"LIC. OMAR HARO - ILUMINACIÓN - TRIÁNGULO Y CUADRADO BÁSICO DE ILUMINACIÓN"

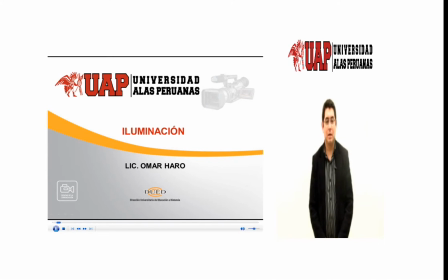Hola chicos, buenas tardes. Bienvenidos a la cuarta sesión.
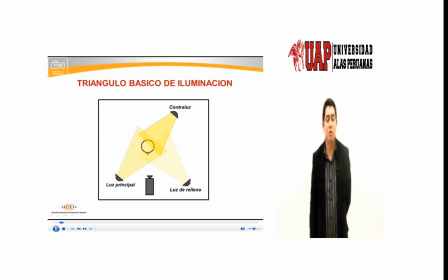El día de hoy vamos a ver todo lo referente al triángulo básico de iluminación. Ya hemos aprendido un poco las funciones de la luz, hemos visto también algunos filtros, hemos manejado un poquito de calidades e intensidades. El día de hoy ya nos toca entrar de lleno a cómo iluminar a una persona.
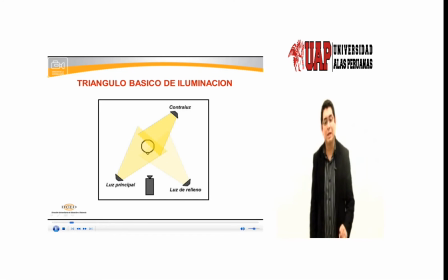El triángulo básico de iluminación es el uso básico de tres puntos de luz muy importantes. Tenemos el contraluz o el backlight, la luz principal y la luz de relleno. Vamos a ver, hablar sobre cada uno de ellos.
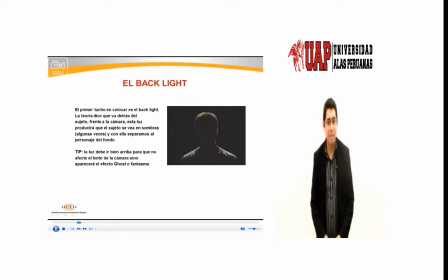Tenemos en primer lugar el backlight. El primer tacho en colocar es el backlight. La teoría dice que va detrás del sujeto frente a la cámara. Esta luz producirá que el sujeto se vea en sombras, algunas veces, y con ella separamos al personaje del fondo.
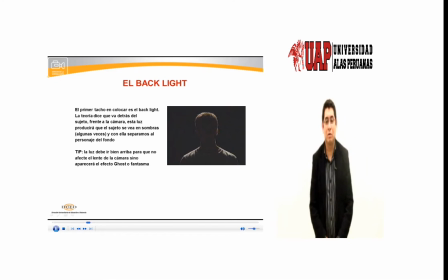¿Se acuerdan alguna de las funciones de iluminación que vimos en la primera clase? Pues aquí se está logrando. Tenemos ese brillo en el personaje y lo logramos separada del fondo. La luz debe de ir bien arriba, casi a unos 45 grados con referencia al sujeto,
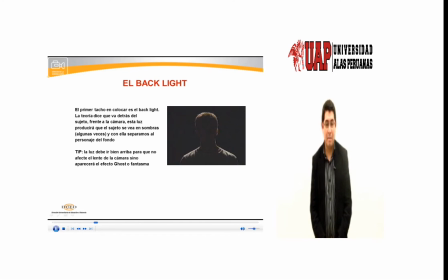para que no afecte el haces de luz que van al lente de la cámara directamente o si no va a aparecer un efecto de gozo fantasma.
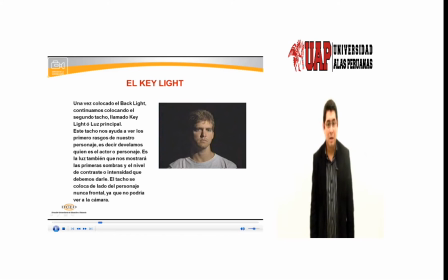El segundo tacho que se coloca es el key light o luz principal, como también se le conoce.
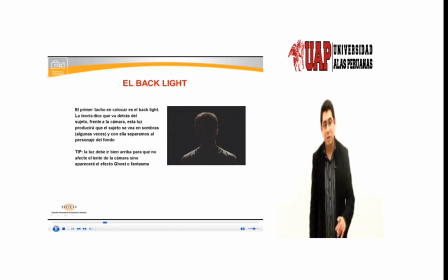Este tacho nos ayuda a ver los primeros rasgos de nuestro personaje. Si ustedes recuerdan en el backlight, pues digamos, todavía no sé quién es el personaje.
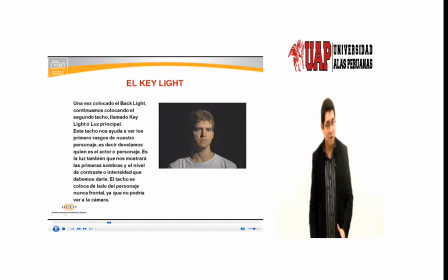Con el keylight ya puedo develar expresiones, actitudes, formas, etcétera, incluso texturas. ¿Ok? Es la luz también que nos mostrará las primeras sombras y el nivel de contraste o intensidad que debemos darle. El tacho se coloca del lado del personaje, nunca frontal, ya que no podría ver a la cámara.
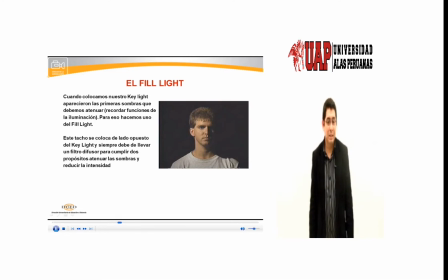¿Ok? Tienen que tener mucho cuidado con eso. y el tercer tacho que colocamos es el filai o la luz de relleno
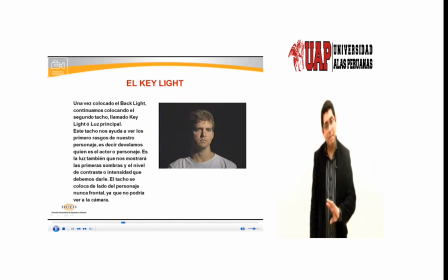recuerden que en el kilai aparecieron las primeras sombras duras en el lado, en este caso en el lado izquierdo del personaje yo necesito atenuar porque así parece un asesino entonces necesito atenuar esas sombras con una luz de relleno este
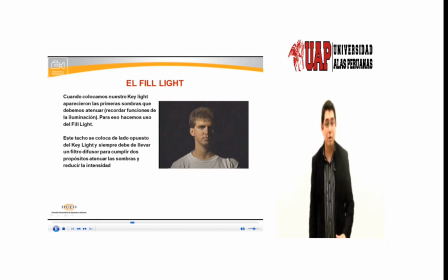tacho se coloca del lado opuesto al kilai y siempre debe de llevar un filtro difusor para cumplir dos propósitos atenuar las sombras y reducir la intensidad
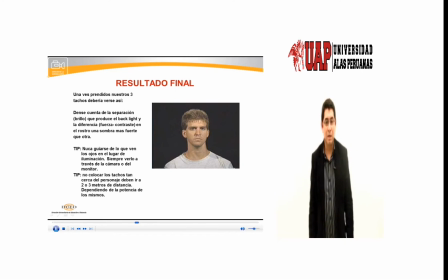aquí tenemos por ejemplo el resultado final una vez prendidos nuestros tres tachos debería verse algo así no dénse cuenta de la separación que existe del personaje con el fondo gracias ese brillo en los hombros y en el cabello no gracias al backlight no un poquito la fuerza contraste también entre el
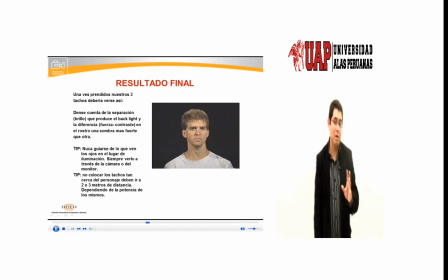quila y el fila y tenemos un lado más iluminado que el otro hay sombras más duras en un lado que el otro no y le da un balance algunos tips para que puedan ayudarse, nunca guiarse de lo que ven los ojos en el lugar de la iluminación
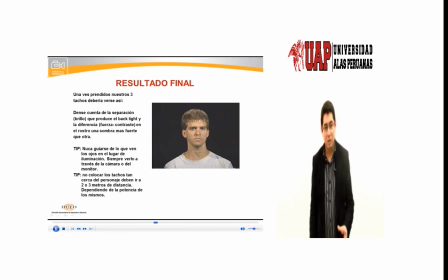siempre verlo a través de la cámara o del monitor no utilizar el ojímetro, está prohibido no pueden usar el ojímetro, ah yo lo veo bien pero no, lo que manda es la cámara no colocar los tachos tan cerca del personaje deben de ir a dos o tres metros de distancia dependiendo de la potencia de los mismos ¿por qué no deben ir cerca? porque obviamente son tachos que producen mucho calor y pues le
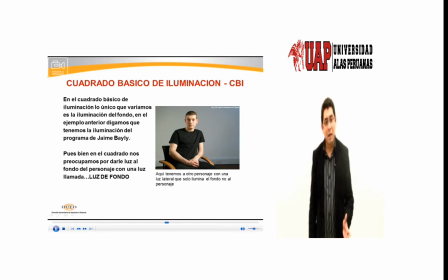puedes llegar a quemar una variante que yo he hecho, si ustedes se dan cuenta en esta iluminación,
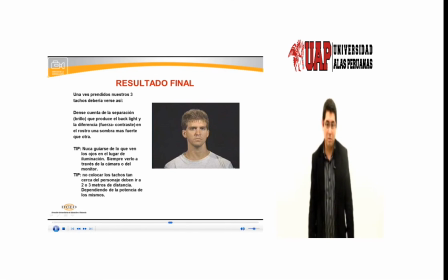pues tenemos la iluminación clásica del programa de Jaime Belli en el francotirador ¿recuerdan? cuando dan el 2 fondo negro y nada más, pero los luminitos, los comunicadores ustedes, tienen que preocuparse también por los fondos,
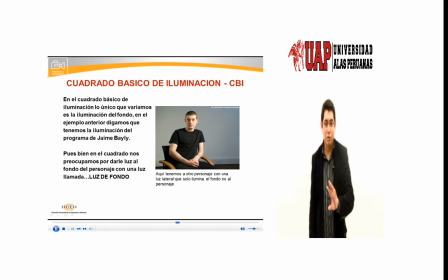porque los fondos forman parte de un encuadre y también comunican entonces, he hecho una variante llamada el cuadrado básico de iluminación en el cuadrado básico de iluminación, lo único que variamos es la iluminación del fondo en el ejemplo anterior, digamos que teníamos la iluminación de jaime bale en el francotirador pues bien en el cuadrado nos preocupamos por darle luz al
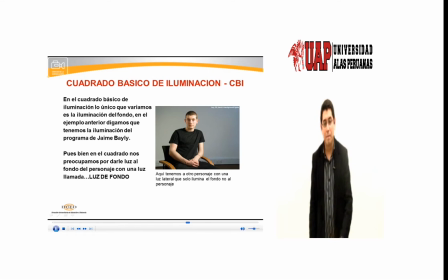fondo del personaje con una luz llamada luz de fondo aquí tenemos a otro personaje con una luz lateral que